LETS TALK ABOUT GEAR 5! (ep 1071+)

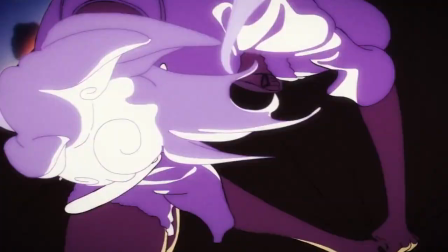249s
In the manga, this is very clear to see, but in the anime, we are dramatically messing around with a camera and screen composition. Like, if you didn't read the manga, I'm pretty sure you would have a lot more trouble following this scene.
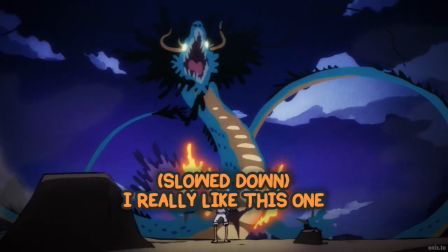264s
You could argue that the variety of different animation styles parallels the freedom that Luffy is obtaining from this new fighting style.
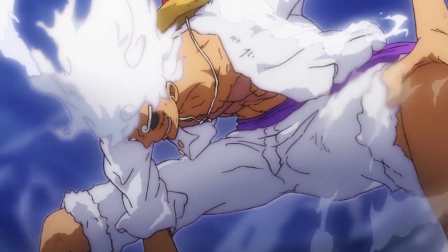272s
I think that would be an interesting stylistic choice, but we don't have enough variety for me to think that's intentional.
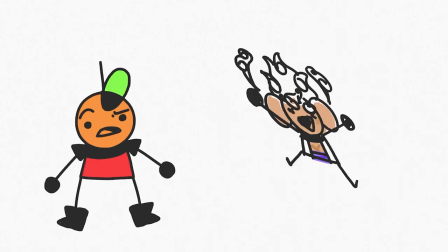278s
At most, this is four to five scenes across multiple episodes.
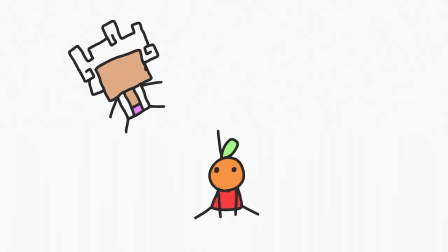282s
That's why I also wanted to wait a couple more episodes just to see if this was a one-off scenario or
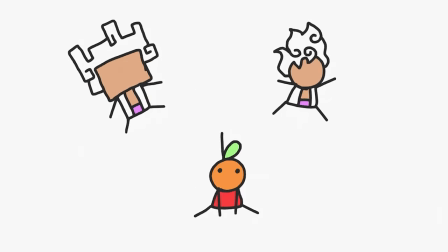288s
if the rest of the fight with Gear 5th was going to be the animators being let loose.
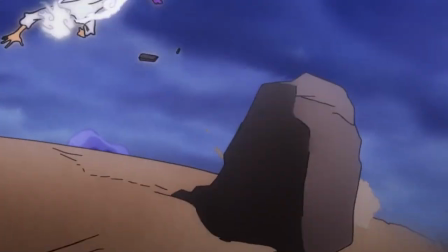293s
Because here's the thing, right? They are clearly capable of creating stylized animation while maintaining the original style.
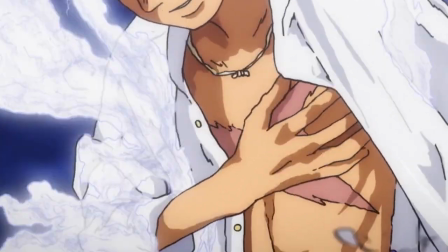299s
What we're looking at is an artistic choice to deviate from the original look of the show. I honestly think the animators were just let loose. They got to show off what they thought would look the coolest. They got to cook, and some of the scenes added too many spices that took away from the original taste.
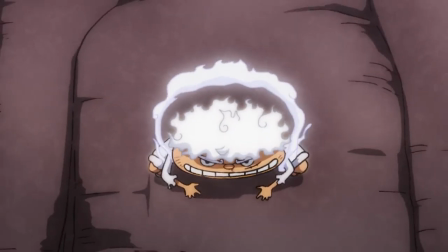317s
I like him in a vacuum and as a one-off, but I really like the scenes where Luffy looks like, well, Luffy. Even in some of the more natural scenes, it's not really the characters, but the composition and how quickly we're like cutting from shot to shot.
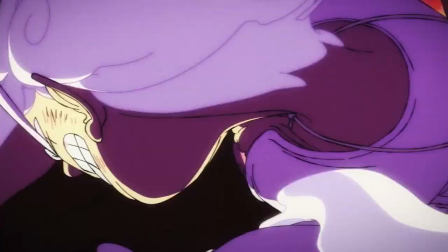333s
Like again, it's kind of hard to mentally track. It's kind of even difficult for me to show you these scenes in this video. So I like when it doesn't do that. That's why I think 1072 does a really good job.
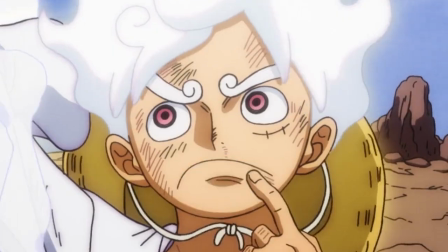345s
We tone it down a notch apart from like that one scene. We are having great animation while also maintaining consistency.
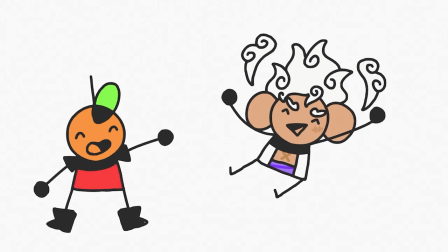352s
That being said, there's a lot of really good stuff in this fight. I specifically love how Luffy interacts with his environment.
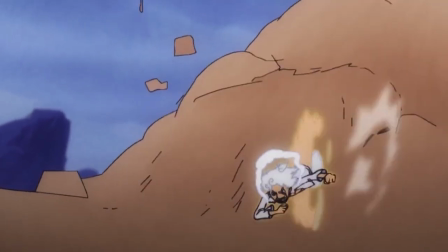358s
Like running in place and seeing how the ground shoots up beneath him. Seeing him grav lightning. How he uses the ground as a trampoline. Just really unique ways of showcasing this new ability.
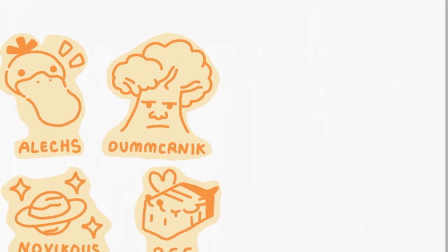370s
Anyways, thanks to all of my patrons who have been eating rubber. I'm thinking that they're eating a rubber fruit, but it's just rubber.
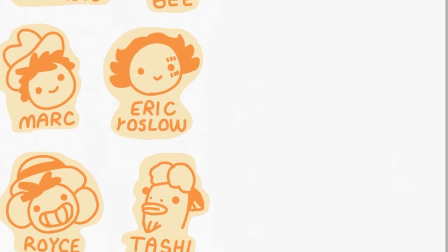377s
It's only it's only rubber. Do not eat rubber. Is that really what I'm going with?
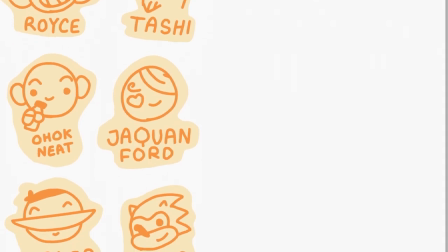383s
You know what? Yeah, that's the lesson for today. Uh, because you know what? Luffy didn't eat the gum gum fruit.
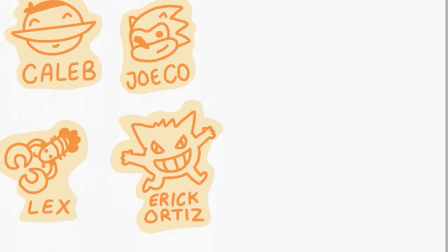388s
He ate something else and you should eat something else too. Not rubber. That's it. That's my takeaway.